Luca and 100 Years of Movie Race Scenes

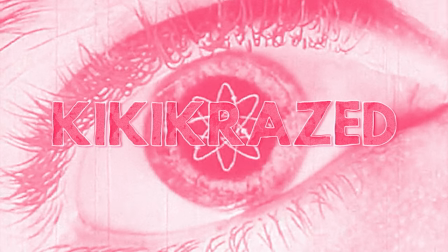Avoid this radioactive mess and rain when you win the flowing south from the river.
Okay, so picture this.
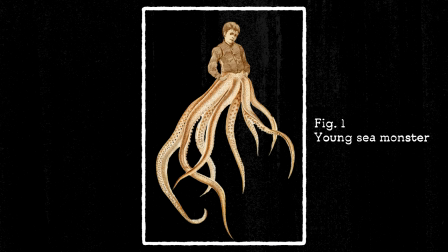You're telling a story about a young sea monster searching for freedom and a chance to prove himself.
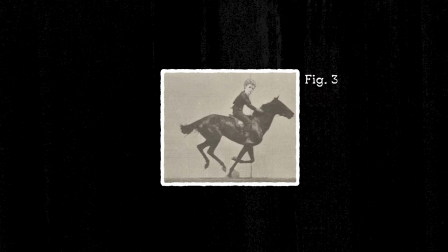He's going to do this by winning a big race. For the past 120 years, filmmakers have told similar stories, figuring out what works and what doesn't.
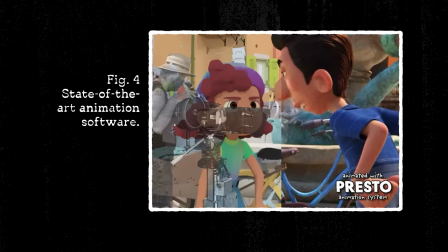And to top it all off, you have state-of-the-art animation software at your disposal. So, where do you start?
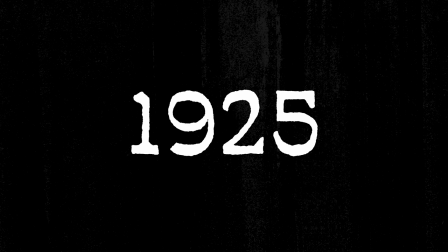Well, how about a film from 1925?
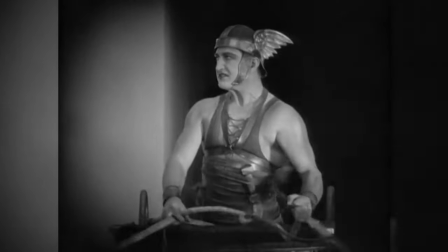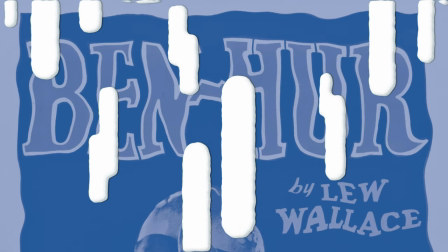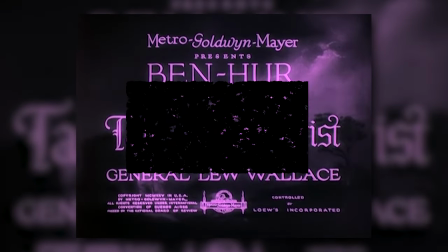Even if you haven't seen Ben-Hur, A Tale of the Christ, you might be familiar with its title as the most expensive film of the silent era.
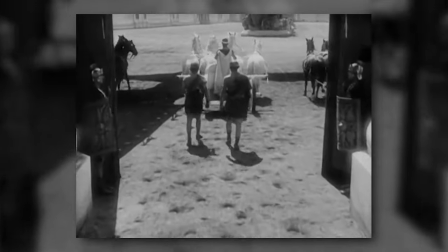It's also known for its magnificent chariot race sequence, with a legacy that is extended to places like the streets of Los Angeles,
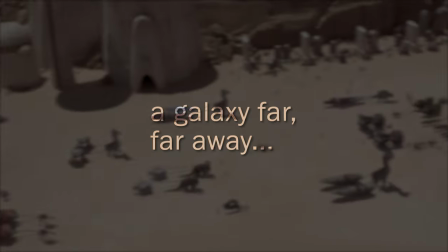a coastal town in Italy, and a galaxy far, far away.
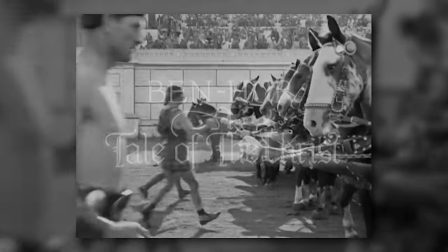So, what lessons can this film teach us about how to make a race scene engaging?
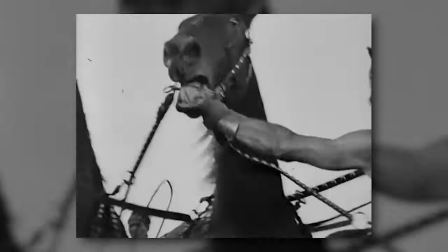The Chariot Race, which is seven and a half minutes long, has nine charioteers.
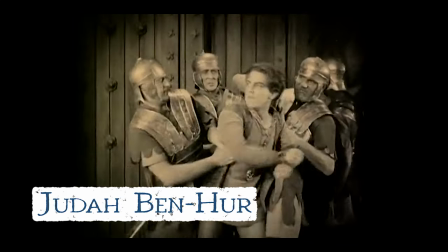One is Judah Ben-Hur, a Jewish prince who spent five years in slavery after his Roman childhood friend betrayed him.
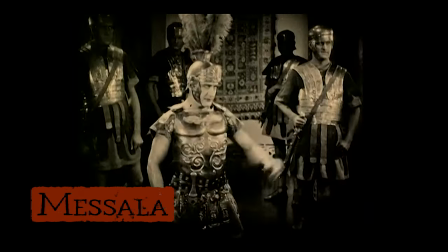Another is Masala, the very man who sold him out to advance his own political career.
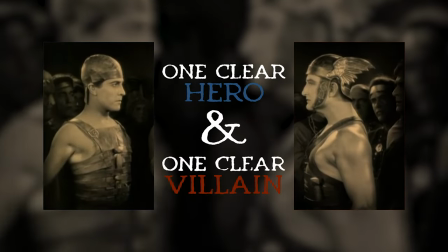There's one clear hero and one clear villain. And that's lesson number one.
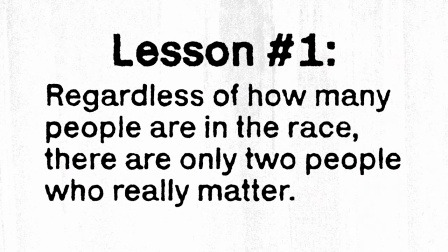Regardless of how many people are in the race, there are only two people who really matter.
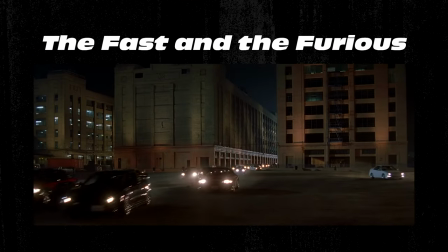That's why in something like The Fast and the Furious, you'll usually see two cars in the lead.
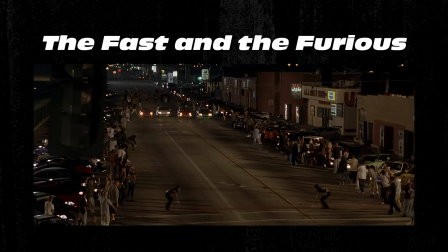In the film's first street racing scene, a four-car race concentrates on two of its racers,
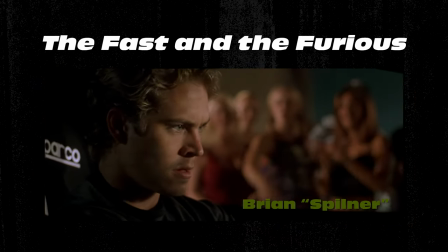the infamous Dominic Toretto and newcomer Brian Spilner, by putting them ahead of the rest.
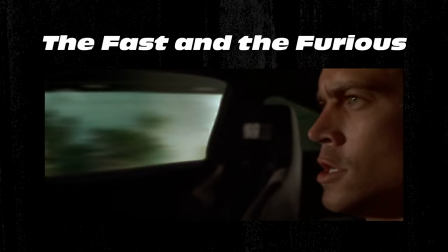The scene cuts back and forth from Dominic and Brian to emphasize their feud,
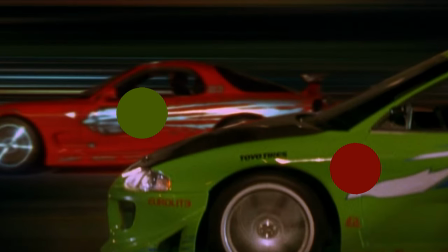putting their two cars, which are complementary colors, in a high-speed world of their own.
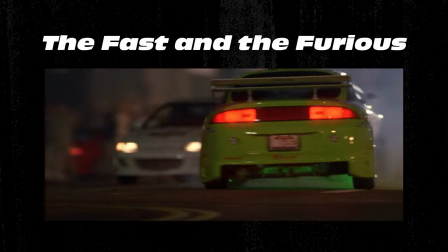When they reached the finish line, we realized that they weren't even that far in the lead. It's just movie magic that set them apart.
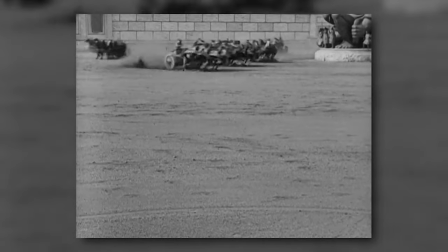Now, this chariot race is intense for a few reasons.
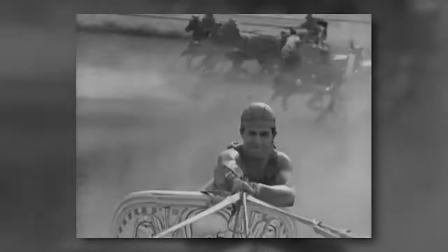The stakes are high, with Judah seeking vengeance against the man who wronged him years ago.
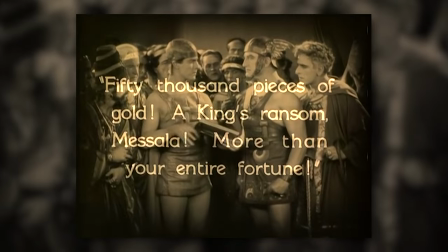There's money on the line, too. Overconfidence has led Masala to bet his entire fortune on the race.
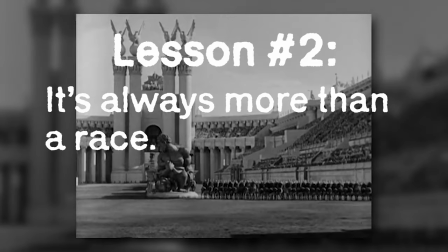Lesson number two, it's always more than a race. To these characters, winning represents an opportunity to prove their worth to the world and to each other.
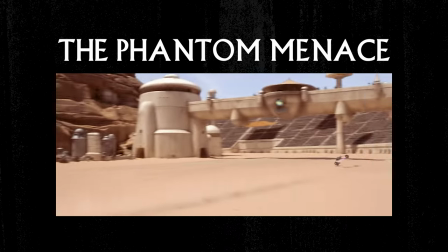This is how the Padres functions in The Phantom Menace. Anakin, a slave, earns his freedom by winning the race, allowing him to go off and train as a Jedi.
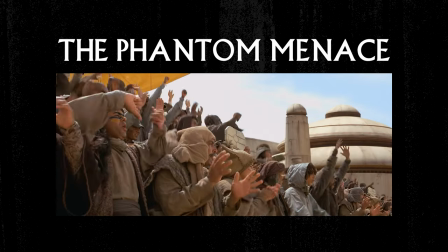The film shows us how important the race is by cutting to his friends and family watching him.
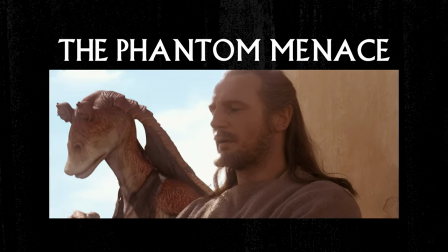Their worried faces help us understand the gravity of the situation.
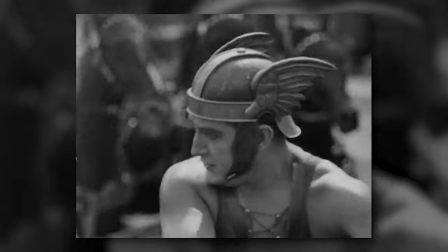Back to Rome. Masala is so set on winning that he plays dirty and uses his whip against Judah.
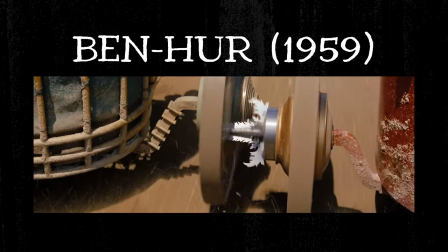In the 1959 version of Ben-Hur, his chariot even has spikes on it. That's lesson number three.
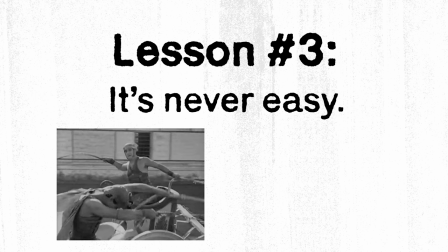It's never easy. An engaging race scene needs obstacles and setbacks to get our blood pumping just like the characters.
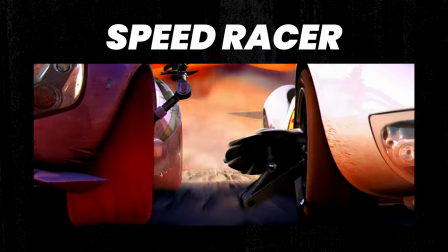This is taken to the extreme in Speed Racer, which uses tricked-out cars that can actually fight each other.
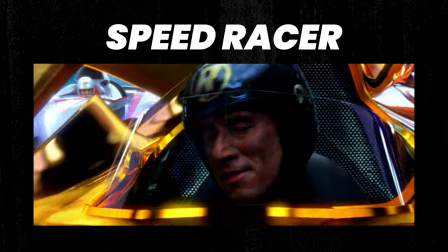In the final race scene, Speed's competitor also plays dirty, with an illegal modification meant to slow him down.
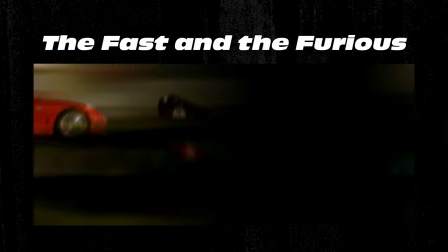Speed Racer takes the breakneck surrealism of Le Fast and the Furious and amplifies it, making us feel every hit.
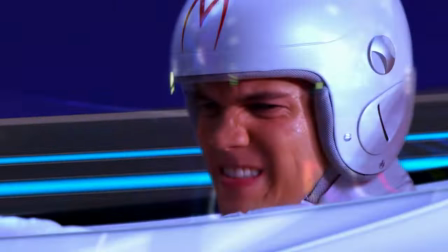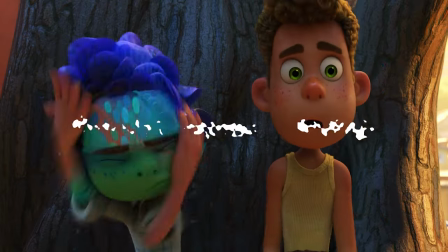Now let's go to Portorosso, Italy, where undercover sea monster Luca is about to take off on his bicycle.
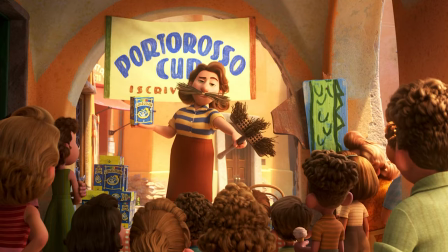He's competing in a triathlon called the Portorosso Cup.
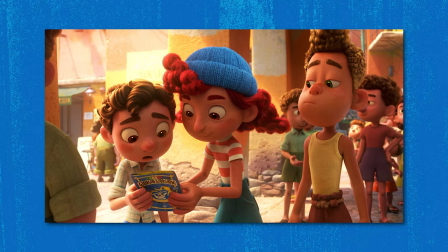To win my famous race, your team must be the first to brave the treacherous waters of the bay,
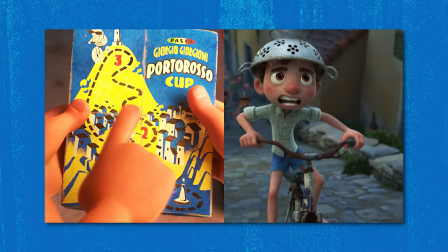devour a mystery bowl of my delicious pasta, and ride to the top of Mount Portorosso and back!
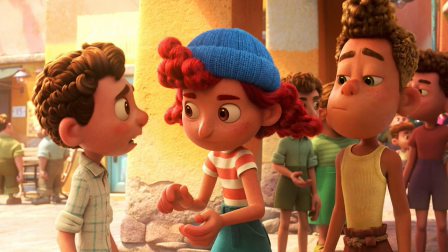That all sounds pretty hard.
Luca had originally entered with his friends Alberto and Julia, under the team name Underdogs.
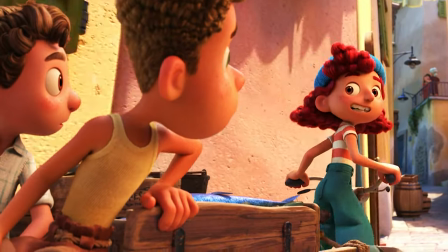You know, we underdogs have to look out for each other, right? What's under the dogs?
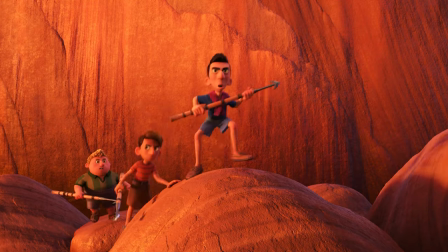The group fell apart after Alberto was exposed as a sea monster and Luca was forced to flee out of fear of the bloodthirsty townspeople.
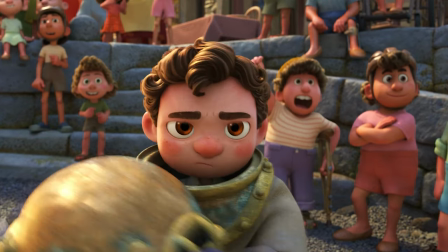But Luca is determined to win, so he comes back as a team of one.
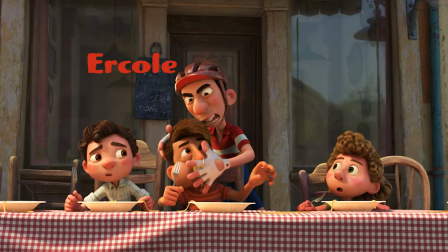He doesn't do too well in the first two events and begins the final part with Ercole, reigning champion and all-around unpleasant person, in the lead.
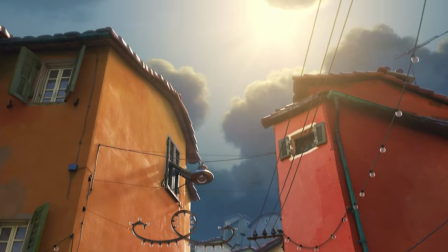He starts to pedal uphill. Almost immediately he encounters his parents, who've been up on the surface looking for him.
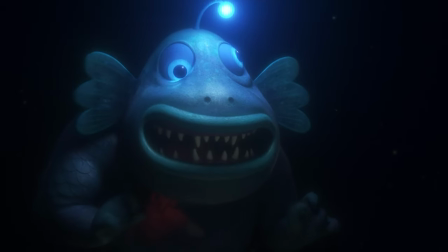They want to send him to the deep sea as punishment for leaving the safety of the water.
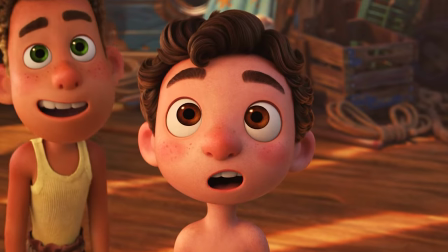But Luca wants the freedom to go wherever he wants, freedom that he thinks can be found in a Vespa that he'd buy with the prize money.
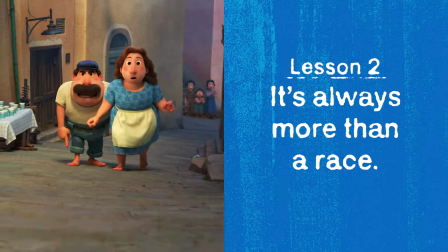In an engaging race scene, it's always more than a race, and winning the race would give Luca independence that he's never had before.
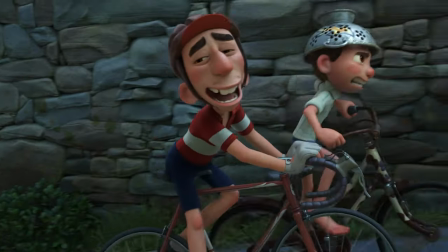He weaves through the other racers and passes Ercole. These are the two people who really matter.
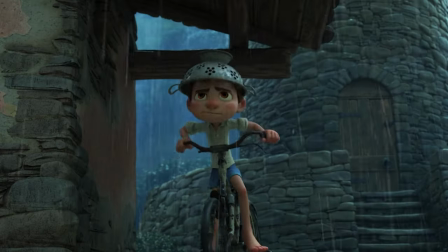When he gets to the top, rain forces him to stop and hide. If he gets wet, the townspeople will find out he's a sea monster and target him.
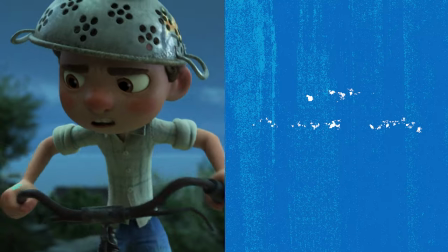Even though the first half of the race looked promising for Luca, it's never easy. And with this setback, it looks like he'll never win.
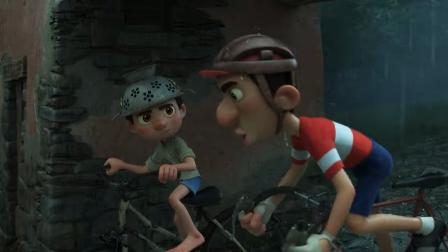It gets worse when Alberto comes to help him, outing his sea monster identity in the process.
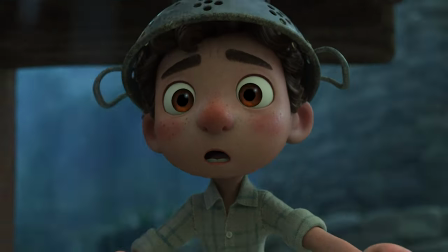Here, Luca has a choice to make. Should he take a risk by going out in the rain? Or should he stay safe and let Alberto be captured?
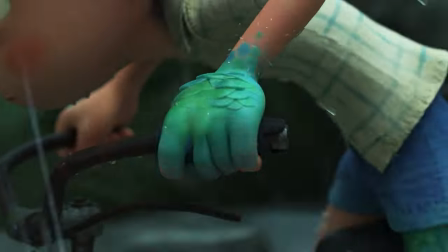He chooses to take the risk and soon he's barreling down the hill with his best friend. Now the race is really picking up.
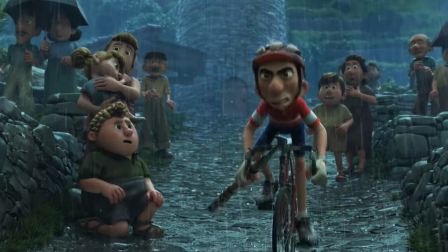At this point, it's more than a race because the sea monster's lives are at stake. The editing quickens and the camera angles become more pronounced.
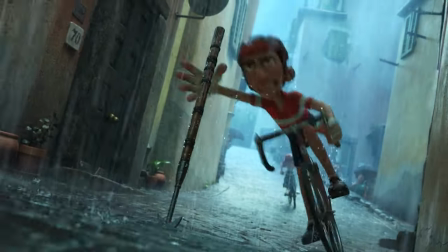It's fragmented and frenetic, and you can't take your eyes off it. And what about animation?
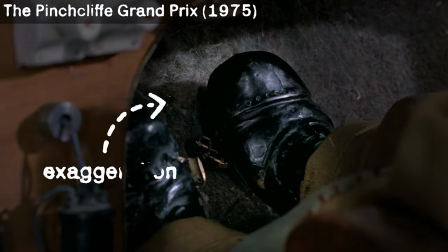When a race is animated, the medium allows for extreme exaggeration that pushes every action beyond the constraints of reality. In fact, if you don't exaggerate, your race scene becomes stiff and unappealing, which is why this animated version of Ben-Hur doesn't work.
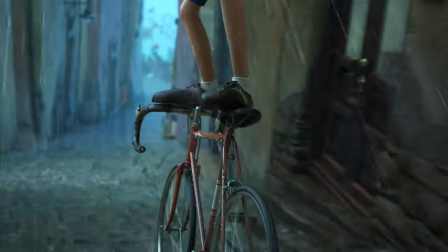When it looks like all hope is lost, their old friend Julia comes to the rescue and knocks Ercole off his bike.
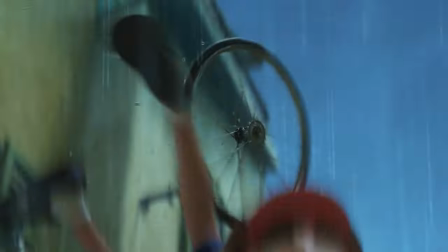Maybe it's okay to play dirty sometimes.
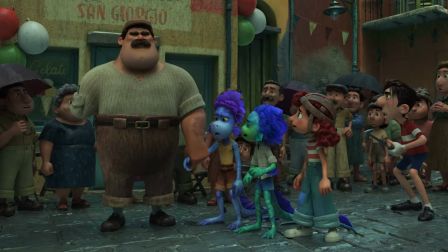It wasn't easy, but the three underdogs end up winning the race.
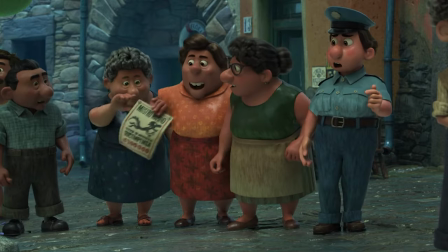Ercole's reign of terror is over, and the townspeople realize that the sea monsters aren't scary beasts to be hunted and killed.
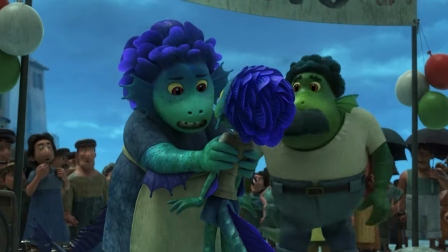It was more than a race because winning has brought about more understanding and acceptance of outsiders.
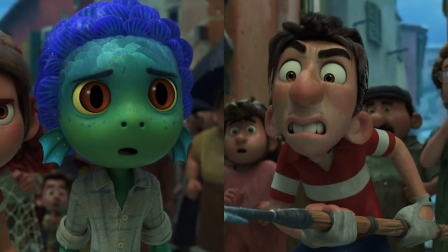And remember how I said Luca and Ercole were the two people who really mattered in the race?
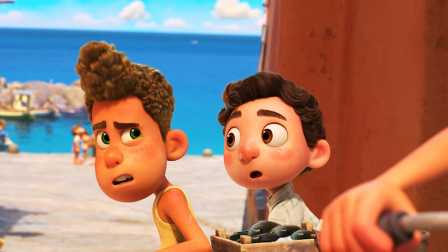Well, by the end of the scene, we realize that it's actually about a different pair of characters, or maybe even three of them.
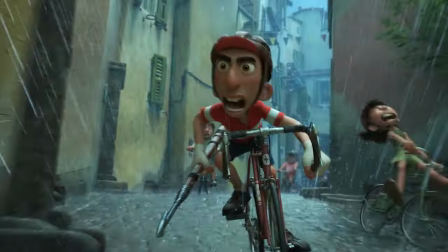Luca's race scene is so good because it has the typical characteristics of a captivating cinematic race, but it's not a direct copy.
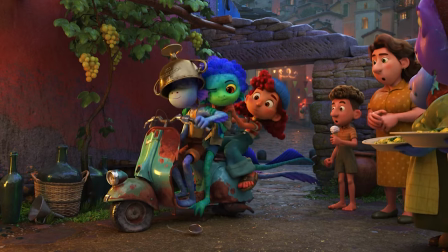It diverges in its use of animation and its overall focus on friends coming together rather than enemies competing for a prize.
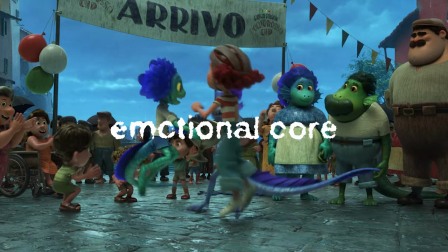These two enhancements highlight the emotional core of the scene and the film as a whole.
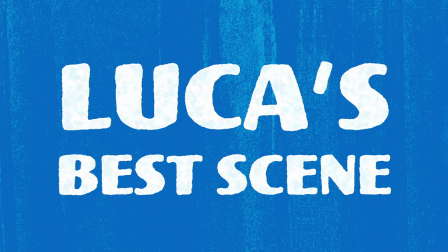So you could say that Luca's best scene is also its least original.
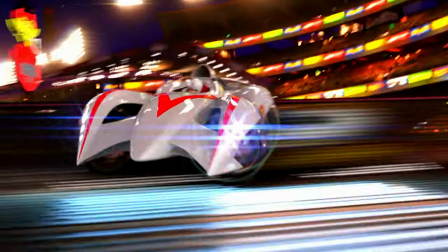It builds upon tried and true elements of racing scenes established across a century of filmmaking,
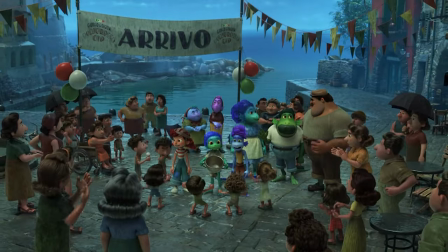recognizing what audiences expect and then challenging that by delivering a twist on the classic formula.
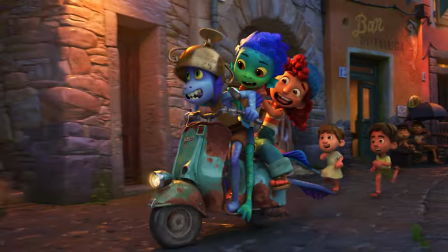Feast your eyes on the greatest specimen the world has ever seen!
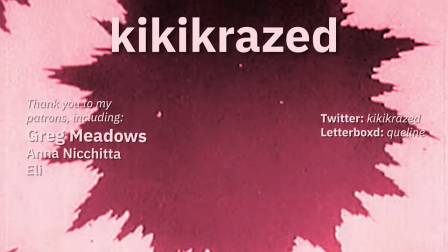Now, we've reached the finish line. Did I leave out your favorite race scene? Leave a comment and let me know.
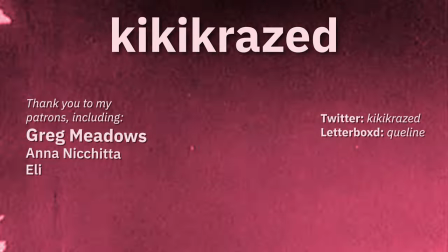If you'd like to help me produce more videos, consider supporting my channel on Patreon. My name is Kaelin, also known as Kiki Crazed, and thank you for watching.